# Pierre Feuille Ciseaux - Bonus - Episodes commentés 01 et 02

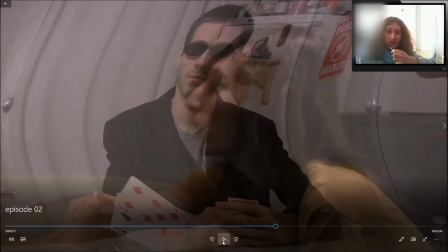(48:39)
Ça n'aidera pas à gagner
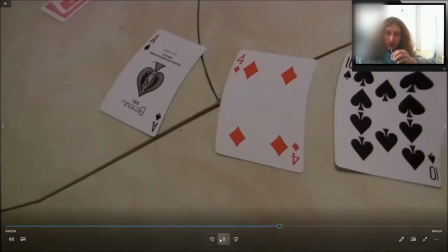(48:42)
2 et 7 Petit clin d'oeil c'est la pire main possible au poker Dépareillé en plus Si on est attentif et qu'on connait les règles du poker Pour le coup on se rend compte qu'effectivement Stéphane aurait
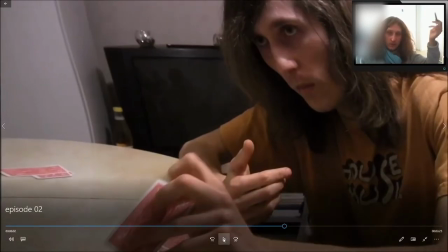(48:52)
Gamma aurait gagné Cette manche Mais que Stéphane en trichant la gagne du coup
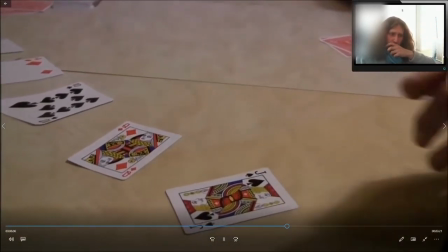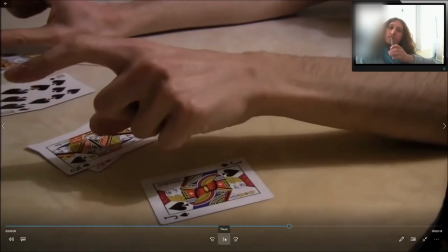(49:03) Quinte flush royale
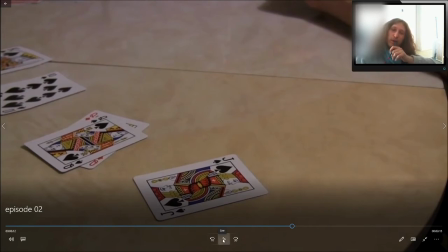(49:07)
Avec leur cul je me demande si j'aurais pas dû faire une quinte flush tout court Royale je crois C'est peut-être un petit peu trop exagéré parce que c'est la main la plus forte du poker
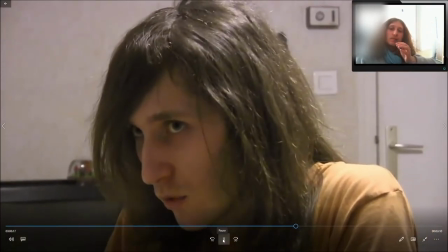(49:18) Et si je te parie que dans exactement 5 secondes j'arriverai à prendre des lunettes qui sont sur ton nez sans que tu t'en rendes compte Ça y est, ils sont partis
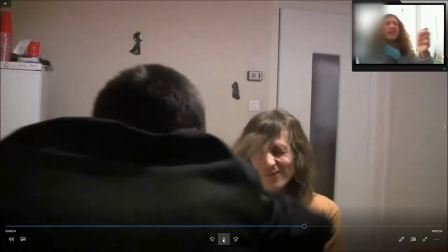(49:28) Mais Eh, écris la musique psychologique qui marche Eh, rends-moi ça, tis t'enculé Bon, je t'ai battu 3 fois Tu veux qu'on continue ?
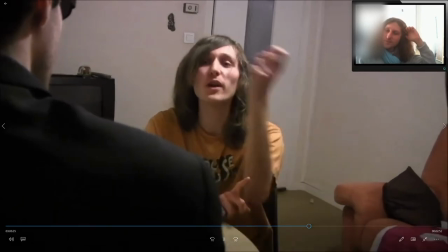(49:37) Un peu mon neveu D'accord, alors si on parlait de mon paiement plutôt Ton paiement ?
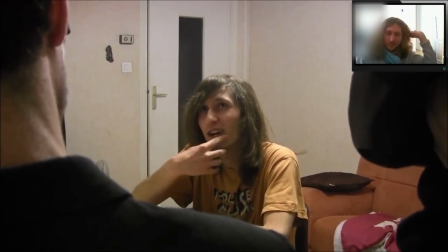(49:41) Vas-y, dis-moi combien tu veux L'argent m'intéresse pas, par contre je dois bien reconnaître que ça fait un moment que je me suis pas serré une petite brune, mais style métalleuse gothique.
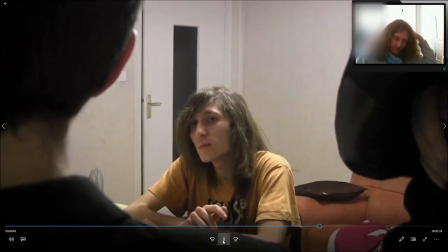(49:50) Tu peux m'avoir ça ? Bien sûr. Je te parie que la fille qui va passer par cette porte va beaucoup te plaire.
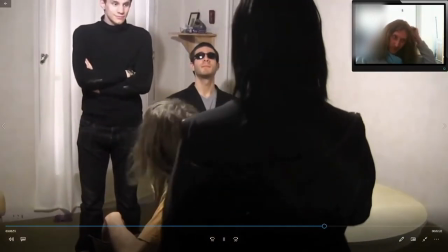(49:56) Excusez-moi, si y avait personne, la porte était là. C'est ici ou... Ouais, c'est bien là. Et d'ailleurs...
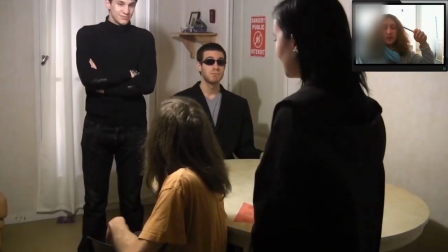(50:02)
Ouais, je me dis si j'ai pas d'anecdote jusqu'à présent. Si, j'en ai une.
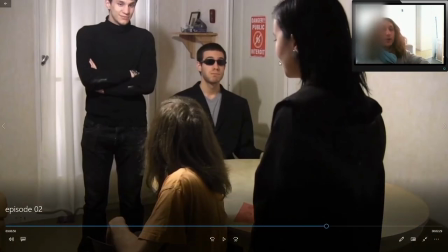(50:06)
Cette demoiselle était censée être le personnage qui jouait beaucoup plus tard Alexandra dans la série. On avait fait deux ou trois tournages avec, et c'était le personnage d'Alexandra.
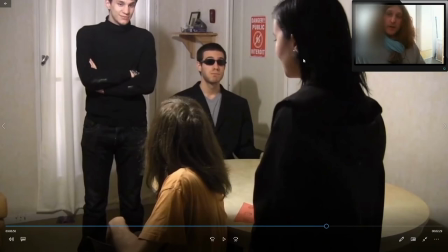(50:16)
Il se trouve qu'au final, elle avait changé d'avis, elle s'est excusée vis-à-vis de ça, elle se sentait assez mal, donc je n'ai aucun problème avec ça, il n'y a pas de problème. Je te salue d'ailleurs, si jamais un jour tu passes par là. Mais donc voilà, on avait commencé en faisant ce personnage de figurant.
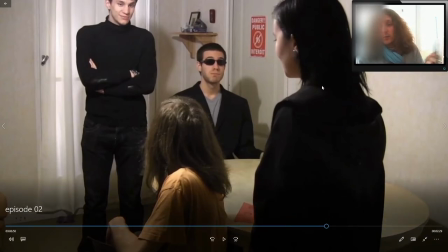(50:31)
Elle se sentait impliquée, elle a voulu faire le personnage d'Alexandra.
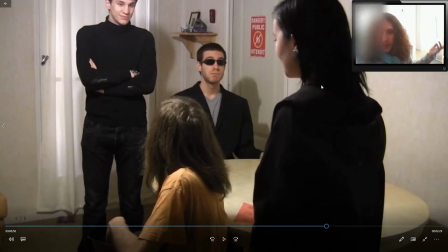(50:34)
Donc on a commencé, et puis finalement, les choses ont évolué, et aujourd'hui, ça n'est plus que ce personnage de figurant.
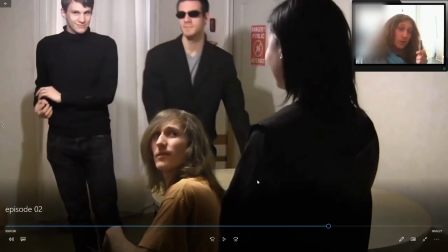(50:42) Pff, il est trop fort.
Il m'arrête même. Donc dans un univers alternatif, Alexandra, c'est elle en fait.
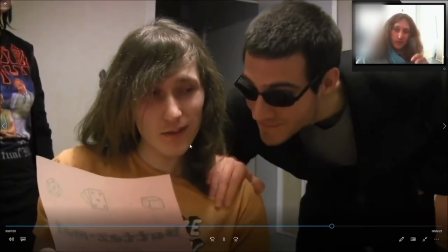(50:50) On vous laisse.
Donc là, ils font genre, c'est lui qui est gama, tu vois.
Amuse-toi bien. Le patron. Oui, bien sûr, bien sûr.
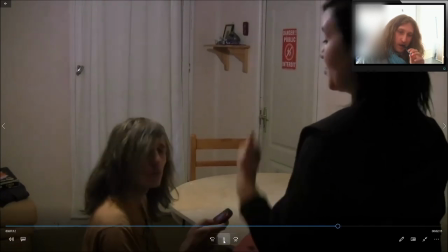(50:57) Dites, vous sauriez pas où je pourrais recharger mon téléphone parce que j'ai plus de batterie.
La technique de drag de Stéphane.
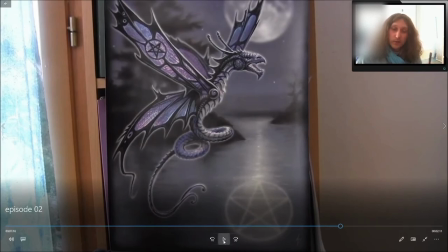(51:04)
Je sais pas si ça marche en vrai. Essayez-la, à mon avis, on va vous envoyer bouler.
Bah, y a une prise là.
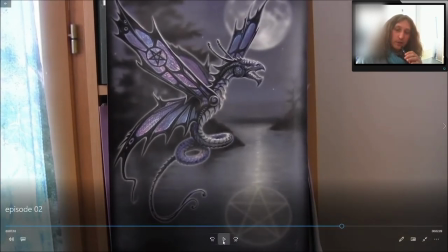(51:09)
C'est énorme, comment tu fais ? un joli poster que j'avais acheté même pas pour gaz je l'avais et puis voilà je l'ai foutu là pour la salle je trouvais que ça allait bien
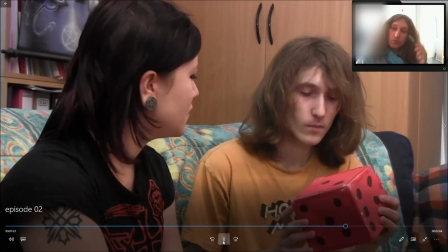(51:17)
carrément tu tiens à ça non non t'es sûr hein si il y a une découpe ici
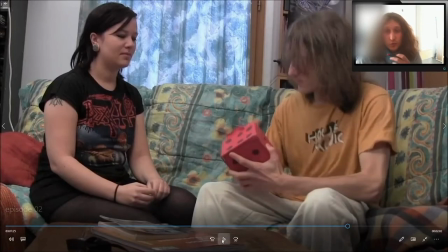(51:25)
c'est parce qu'il était dur à casser ce truc on a dû aller chercher un couteau ou je sais plus quoi mais en vrai je pouvais pas le casser au point c'est... c'est...
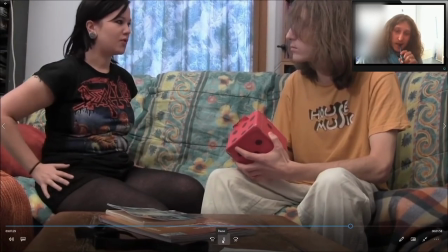(51:33) c'était pas du carton t'as quoi tout de suite dans tes poches là ? bah mon portable de ma clé ok ton portable
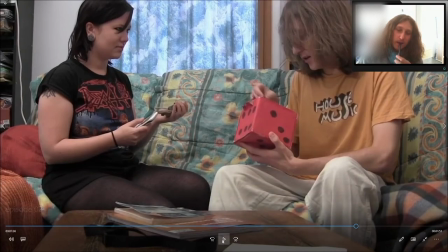(51:43)
Alors là, ça a foiré, je lui avais dit, euh, euh, je vais sortir un truc et normalement ça devrait te faire rire.
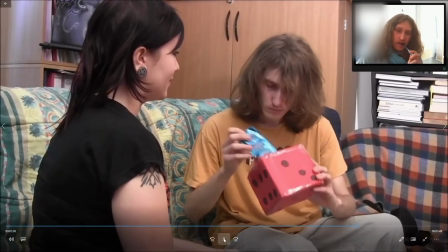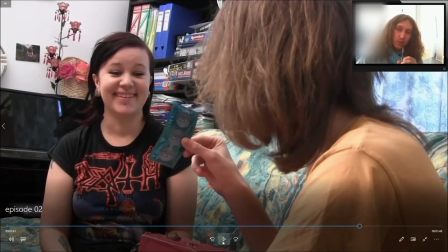(51:57)
Le truc c'est qu'elle avait plus ou moins vu ce qu'il y avait dedans et donc ça, elle a joué la rigolade mais ça n'avait pas, enfin elle a réussi à jouer, ça marche plutôt bien mais elle savait ce qu'il y avait dedans donc la réaction n'a pas été aussi naturelle que j'aurais aimé.
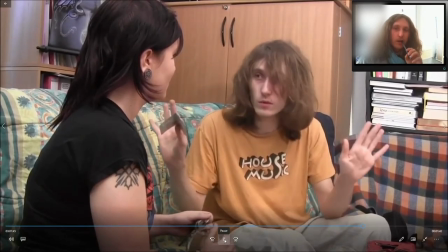(52:09) Bon, on va faire un jeu, tu vas cacher tes clés où tu veux, je vais fermer les yeux et je suis heureux que tu les amises.
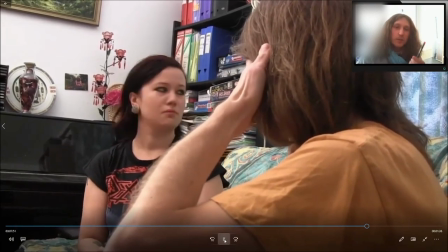(52:15) D'accord.
Là, je ne sais pas si c'est clair, mais dans l'idée, en fait, elle l'a caché dans son décolleté.
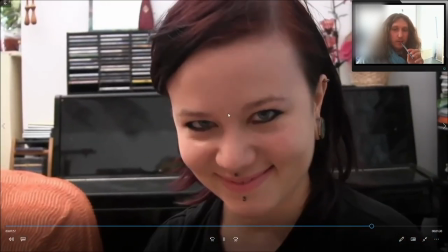(52:23)
Et là, c'est en mode, viens le chercher, tiens.
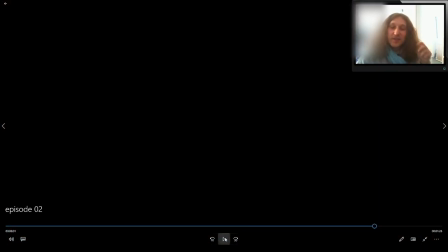(52:27)
Et là, il y a le bruit du pouvoir de Stéphane, comme s'il avait réussi à voir où c'était pour scanner, tiens.